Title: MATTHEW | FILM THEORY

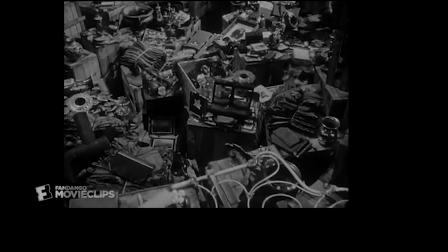8:17 A symbol in film is an object used to express or convey a particular idea.
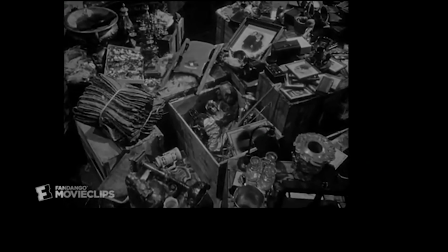8:21 For example, in Citizen Kane, the titular character, childhood sled, is revealed to be Rosebud,
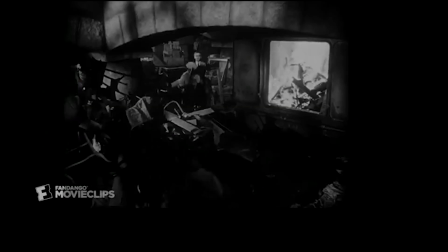8:26 which is a symbol of his childhood and the only time that he was happy in his life, despite his massive success and wealth.
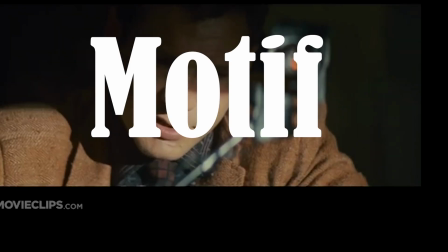8:31 The final term is motif, which is a collection of related metaphors or symbols. An example of motif in film would be in Blade Runner.
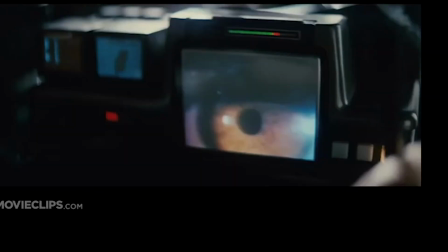8:38 Characters' eyes are consistently shown in extreme close-up, and this is meant to convey the idea of humanity and having a soul,
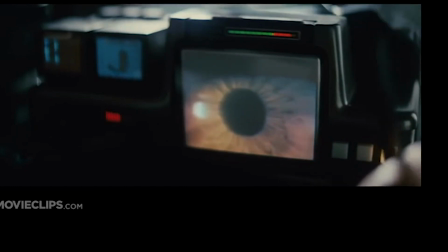8:43 since in order to detect a replicant, a test is performed on them which involves studying their eyes,
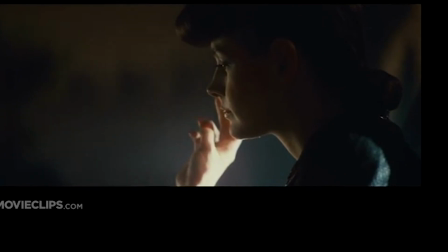8:48 as eyes are referred to as the windows of the soul.
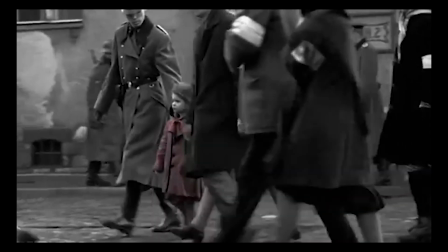8:51 I hope that this video has expanded your knowledge of film as an art form and why it should be regarded as one of, if not the, most expressive medium by which we can express anything we can imagine.
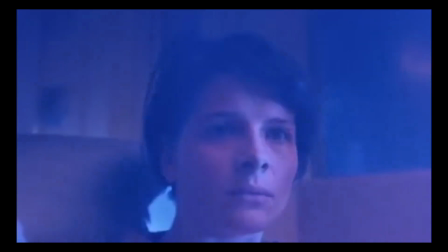9:00 If not, well, I hope it's at least been entertaining with some cool film clips.